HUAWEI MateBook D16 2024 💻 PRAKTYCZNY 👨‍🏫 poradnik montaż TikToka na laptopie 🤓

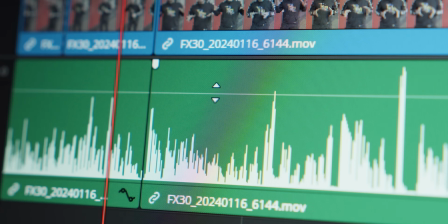4:08 Chodzi właśnie o to, żeby usunąć wszystkie te elementy, które będą chrząknięciami,
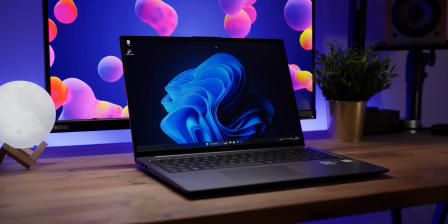4:13 pomyłkami, powtórzeniami, bądź kwestie, których finalnie nie chcemy mieć w materiale.
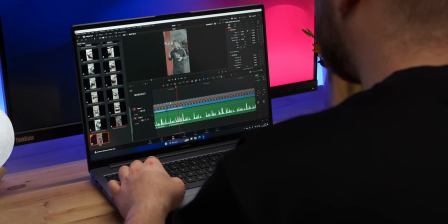4:18 Te cięcia nie zawsze będą dobrym rozwiązaniem, więc trzeba będzie sobie je przykryć.
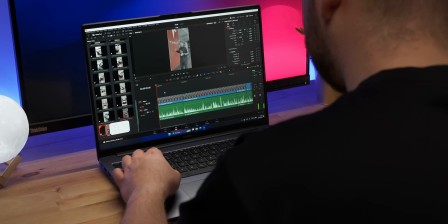4:23 Albo przejściami, albo przebitkami. Teraz, jak już tutaj widzimy, materiał zaczyna się od mówiącego Konrada.
Środka, no i zobaczmy cyberciężarówkę. Sam samochodowy.
Tutaj jest twarde cięcie. Ono w TikToku się oczywiście wybroni, natomiast ja już od razu wolę wrzucić tutaj jakąś przebitkę.
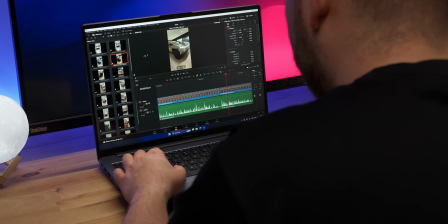4:39 Jak sobie kliknę na nie dwa razy, to one otwierają się w tym oknie, ale to nie jest okno timeline'u.
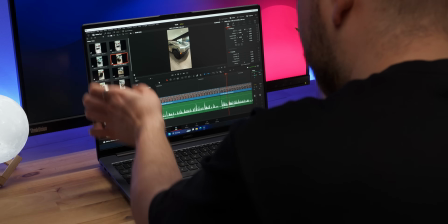4:45 To jest okno jakby tych plików, które są dokładnie w tym miejscu.
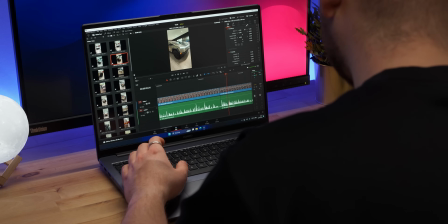4:48 Jeżeli bym chciał mieć i timeline, i te pliki obok siebie, to wystarczy, że wyłączę inspektora i od razu widzę tutaj dokładnie, że to jest obraz z tym,
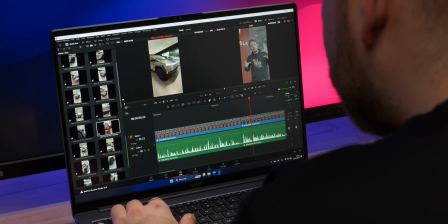4:56 co dzieje się tutaj, a ten obraz odpowiada za te pliki. I ja bym chyba zaczął od jakiegoś takiego szerokiego ujęcia z Cybertruckiem.
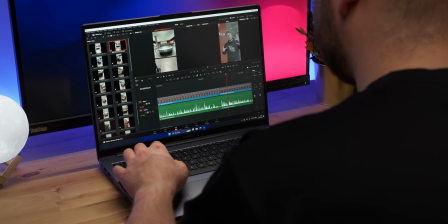5:02 Klikam na tą przebitkę dwa razy i teraz mogę sobie ją spokojnie odtworzyć. Widzimy, że tutaj jest delikatny ruch wprowadzony.
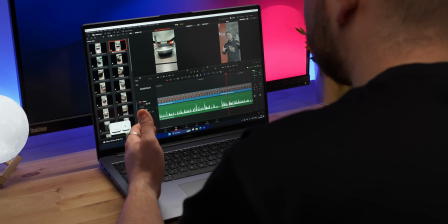5:09 Celujemy zawsze w montażu, żeby jednak nie pokazywać tych momentów, gdzie ten ruch jest zatrzymany, czy jest poprawka.
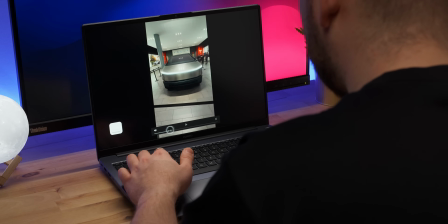5:15 I teraz przesuwam sobie go i patrzę, gdzie ten ruch się zaczyna. I on się zaczyna w tym miejscu.
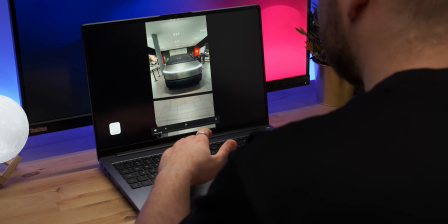5:21 Teraz klikam sobie na klawiaturze I, żeby zaznaczyć miejsce, w którym będę chciał zacząć moją przebitkę.
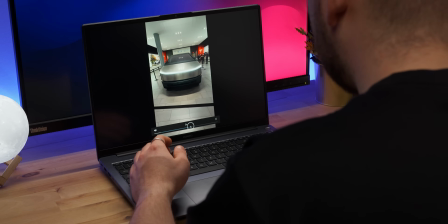5:28 Przesuwam teraz sobie ją dalej. O, do momentu, aż się kończy ruch.
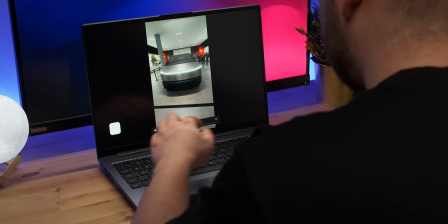5:35 Kończy się on w tym miejscu. Teraz klikam sobie na O, więc zaznaczam fragment wejścia i wyjścia tego pliku.
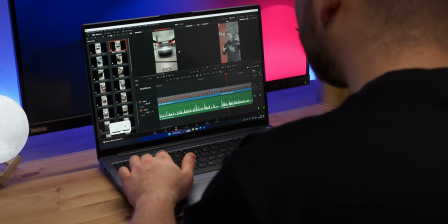5:42 Ctrl F, wracam do naszego ekranu. I teraz najeżdżając myszką na dół tego filmu, klikając na tę ikonę kliszy, mogę go przesunąć i teraz będzie tutaj idealnie się przesuwał do początku materiału.
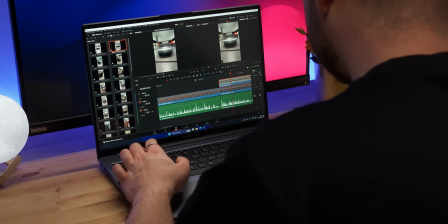5:54 I ta przebitka może wjechać tak na twardo.
Wejdźmy do środka, no i zobaczmy cyberciężarówkę. Sam samochód robi piorunek.
I to jak najbardziej się w TikToku obroni, ale ja lubię sobie zawsze delikatnie zmiękczać te przejścia, więc gdy przesunę sobie ją delikatnie na tą wypowiedź wcześniejszą...
Bertraka, wejdźmy do środka, no i zobaczmy cyberciężarówkę.
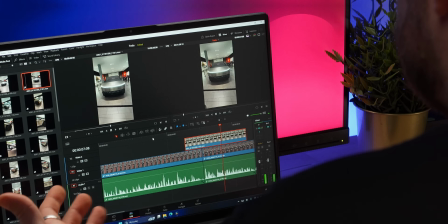6:14 Sam samochód robi piorunek.
Zobaczcie, że jest zupełnie inny odbiór. Nagle tego cięcia, które jest w tym miejscu, zupełnie nie widać.
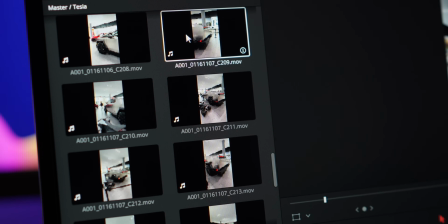6:20 Wszystkie pliki nagrane są telefonem w 4K i w 60 klatkach, więc nie są to proste pliki.
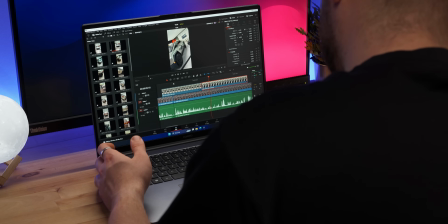6:26 MateBook D16 radzi sobie z nimi absolutnie świetnie, dzięki temu, że właśnie ma te dekodowanie plików w locie, to jest super świetne.
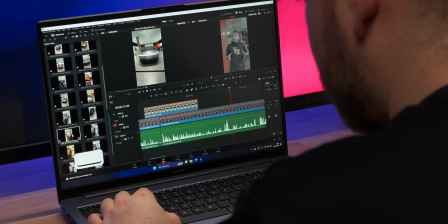6:34 Konrad mówi, że samochód jest ogromny, więc może tutaj bym wrzucił na przykład O i dodaję tą przebitkę w to miejsce.
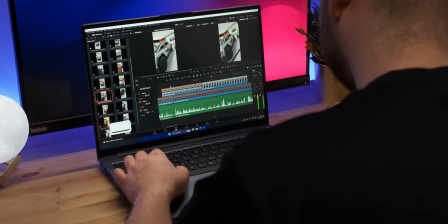6:41 Sam samochód robi piorunujące wrażenie. Na żywo wygląda dużo lepiej niż na zdjęciach.
Te przebitki możemy też sobie trochę zmiękczyć przejściami.
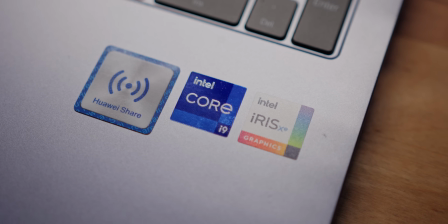6:50 No i przejścia to też są niestety bardzo mocno obciążające komputer kwestie,
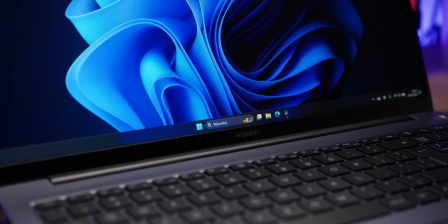6:55 ale ten radzi sobie z nimi absolutnie świetnie i zwróćcie uwagę na to, że ja go nie wpiąłem w ogóle do zasilania.
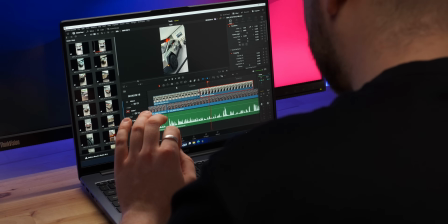7:02 A to jednak była zawsze newralgiczna kwestia laptopów na Windowsie.
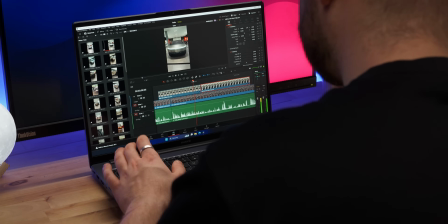7:07 Więc teraz pomiędzy te przebitki będę chciał wrzucić jakieś przejście.
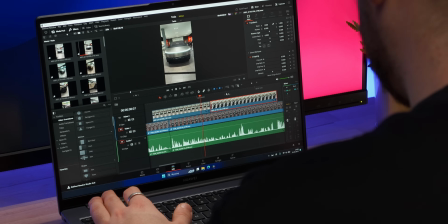7:12 Interesuje mnie dokładnie push. O, zobaczcie. To przejście domyślnie jest takie.
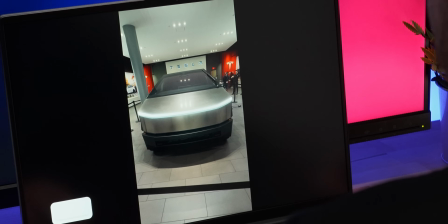7:17 No wygląda absolutnie jakby to było wesele lat 80. Zmodyfikujemy je tak, żeby wyglądało naprawdę znośnie.
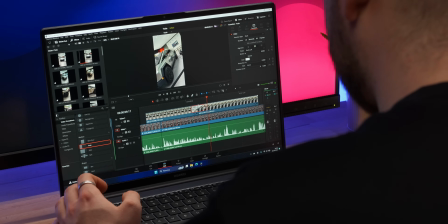7:25 Klikamy na to przejście. I teraz oczywiście je skracamy, tak żeby miały one maksymalnie no 10 klatek.
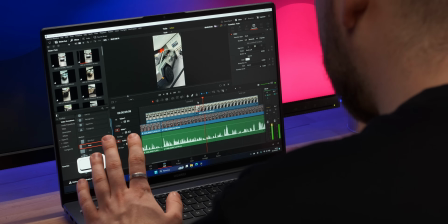7:33 Już lepiej, ale jeszcze nie do końca.
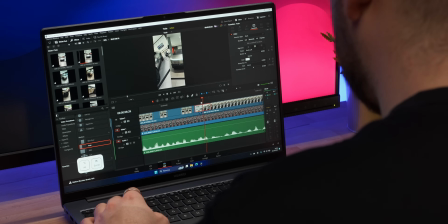7:36 Teraz, gdy kliknę sobie tutaj na to przejście i będę suwakiem pomiędzy, to dokładnie widzę, jaki efekt jest na tym przejściu.
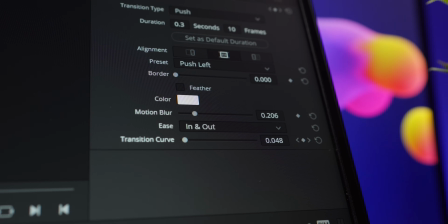7:42 I mnie interesuje motion blur, który zwiększam mniej więcej 0,30.
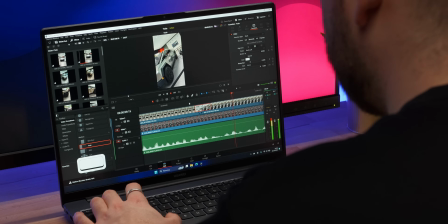7:49 Super. Już jest lepiej, ale może być jeszcze lepiej.
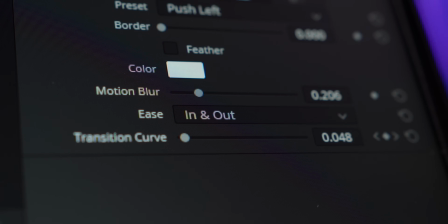7:54 Klikam znów na środek. Teraz wybieram tutaj zakładkę Ease i wybieram In i Out.
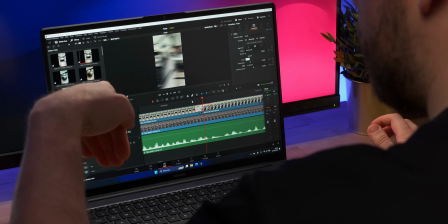8:00 Dzięki czemu to przejście będzie szybko się zaczynało, powoli trwało i szybko się kończyło.
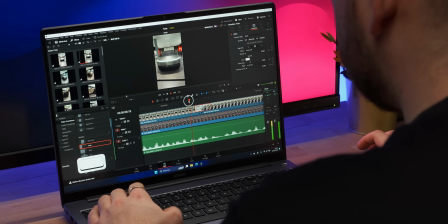8:07 Zobaczcie. No i super. Teraz to przejście rzeczywiście ma sens i totalnie się broni.